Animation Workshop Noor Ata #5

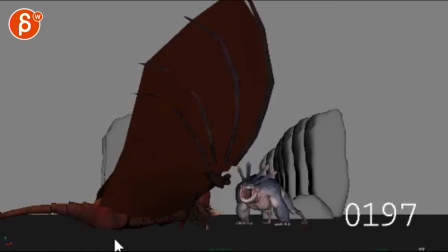Alrighty. So, dragon from beginning to 108.
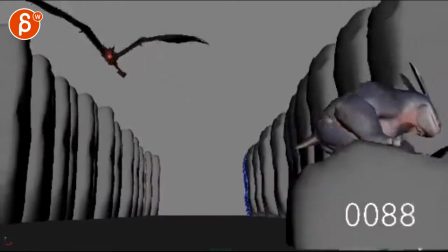Let's check this out. Okay, until impact.
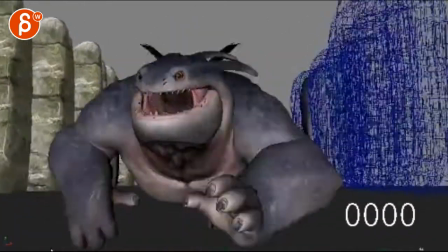Alright, let's see.
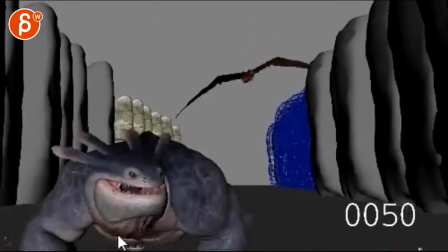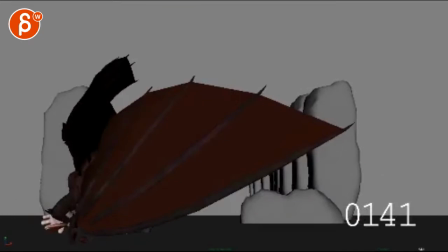Yeah, I love it.
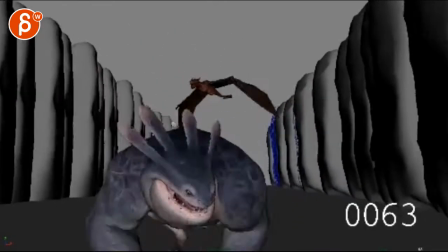Okay, the only thing I would say, this guy lower. I know it's not like you want to do a flap that, you know, propels him all the way out there, but there's just something repetitive in terms of how much he flaps, in terms of like how far down he or she goes.
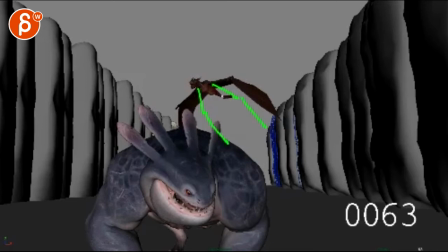So I would go really and fold it low, right?
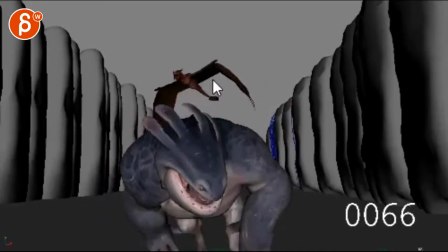So if you're going like the reversal, all that stuff is cool. You're also staying in this pose for too long. You go down, boom, reverse, and then you're stuck 1, 2, 3, 4, 5, almost 5 frames in that pose.
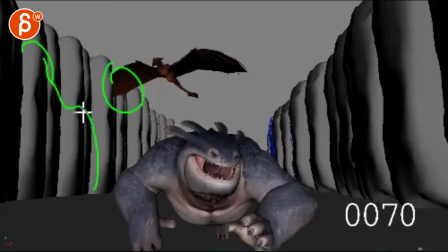And then watch out, you might have to widen, kind of offset some of your structure there to conveniently work for the flaps.
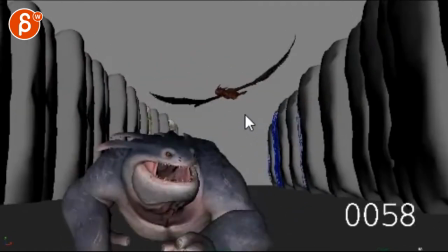It's not so even as well. But I would go lower, take those 5 frames, right?
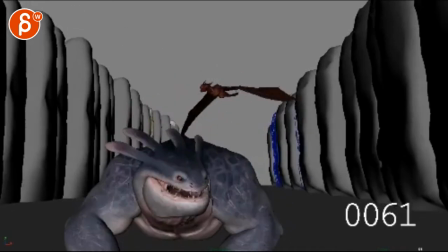Take those out and add 5 more frames to the down, which should probably give you something closer to that.
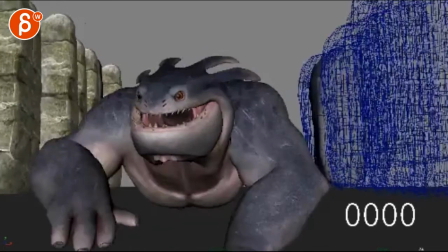You know what I mean? Only because, you know, as you see him or her, it's a little bit of one, like a little adjustment one,
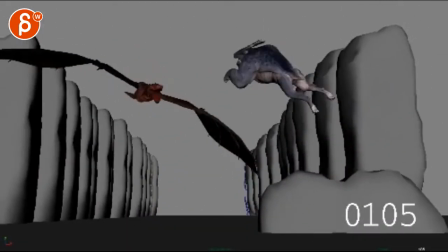big one, and then it's kind of the same. Like, I buy this,
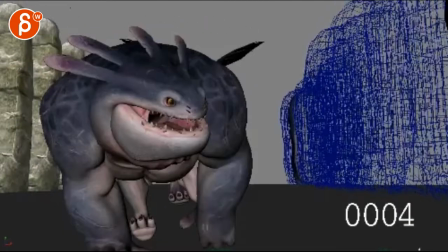even though you could go here,
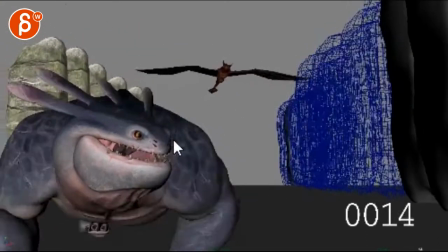technically, you can also go higher here, because he is low, or she, and that will tell us, well, that makes sense, and then go a bit lower here.
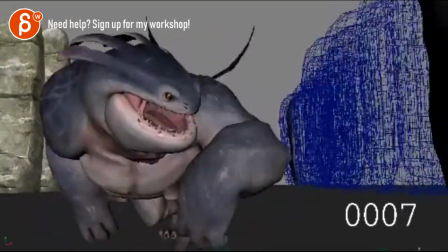So it's kind of a bigger, but it's not too bad. Like, I can buy this.
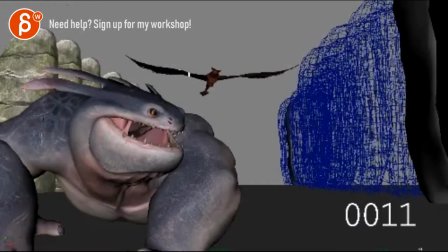The only thing I would say is that if you look at this pose, just look at that, and now go
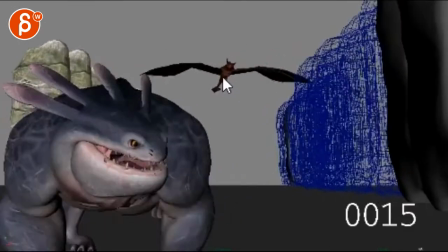till about here. It's the same. So it feels like a 2D cutout that just kind of slides over.
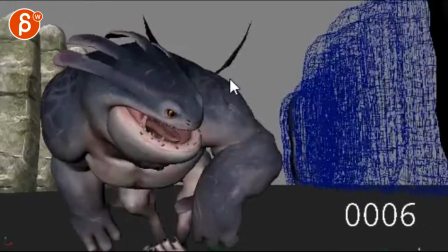So that combined with the kind of a timid approach here on the wings,
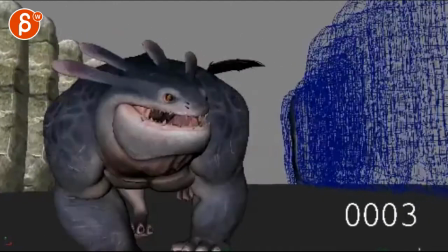just you can punch up the entrance.
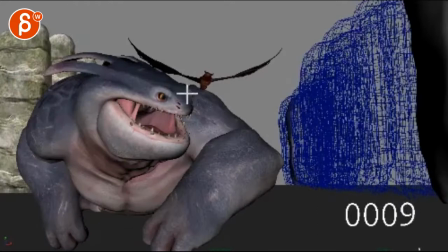So by that, again, I mean, you can go maybe a bit higher on the wings and a bit lower, and then potentially like this, you know, so it's a bit more tilted. So there's more water dragon to here
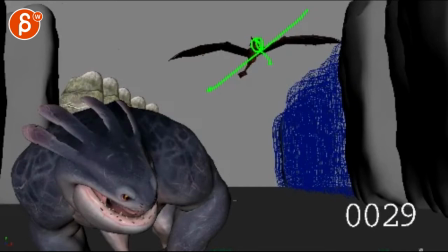to compensate, right? So you go from something like that. That might just be a bit more interesting. And in the, you know, you could have something a bit bigger on the head. That's cool, right?
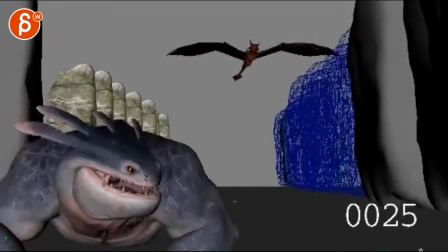But it feels like a one-axis thing that's towards camera, which is a hard sell.
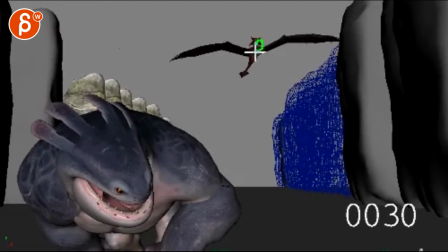So you might have to make your arc a bit bigger, like to the side, and then roar. You know, when he goes that and that, you want that going backwards to be more sideways. So we have more of a silhouette and visual change. Right now, it's just too camera.
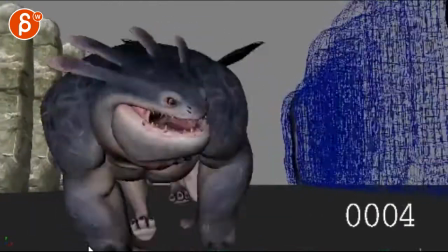It just seems too timid. So you want to make a big arc. Then that's cool.
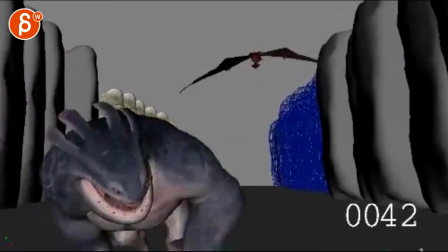If you do that big here with the big move, then you could probably leave this flap here.
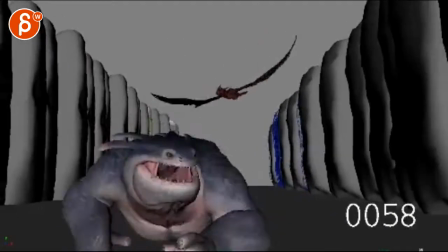So you have big entrance, and then it's kind of an adjustment. That's cool.
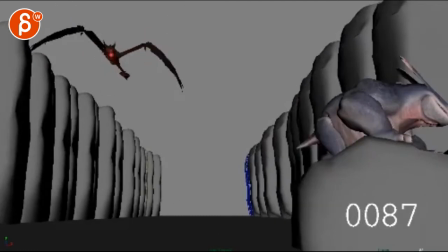And it's going to help when you offset the wings. You know, when you have poses where it's a bit more like that. You know, stuff like this where it's just a bit more regular, especially because the dragon turns around.
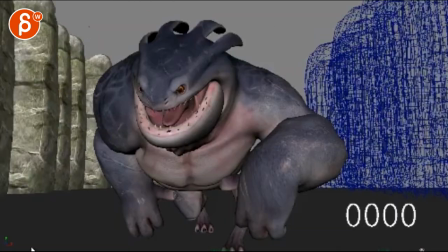Rest is cool. It's going to be interesting with the legs as well.
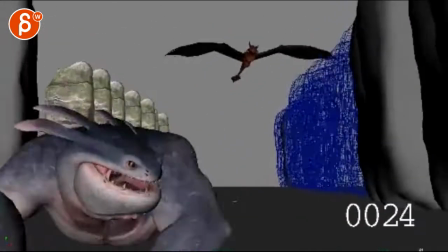You know, and especially if you go wider with a bit of a bigger turn,
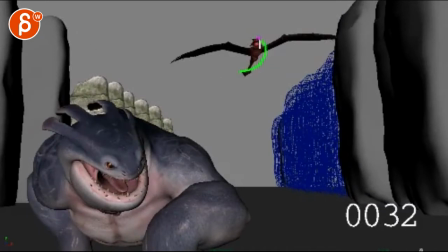you know, it's something where you could help the silhouette. Not that it has to be that turns, but maybe more like that.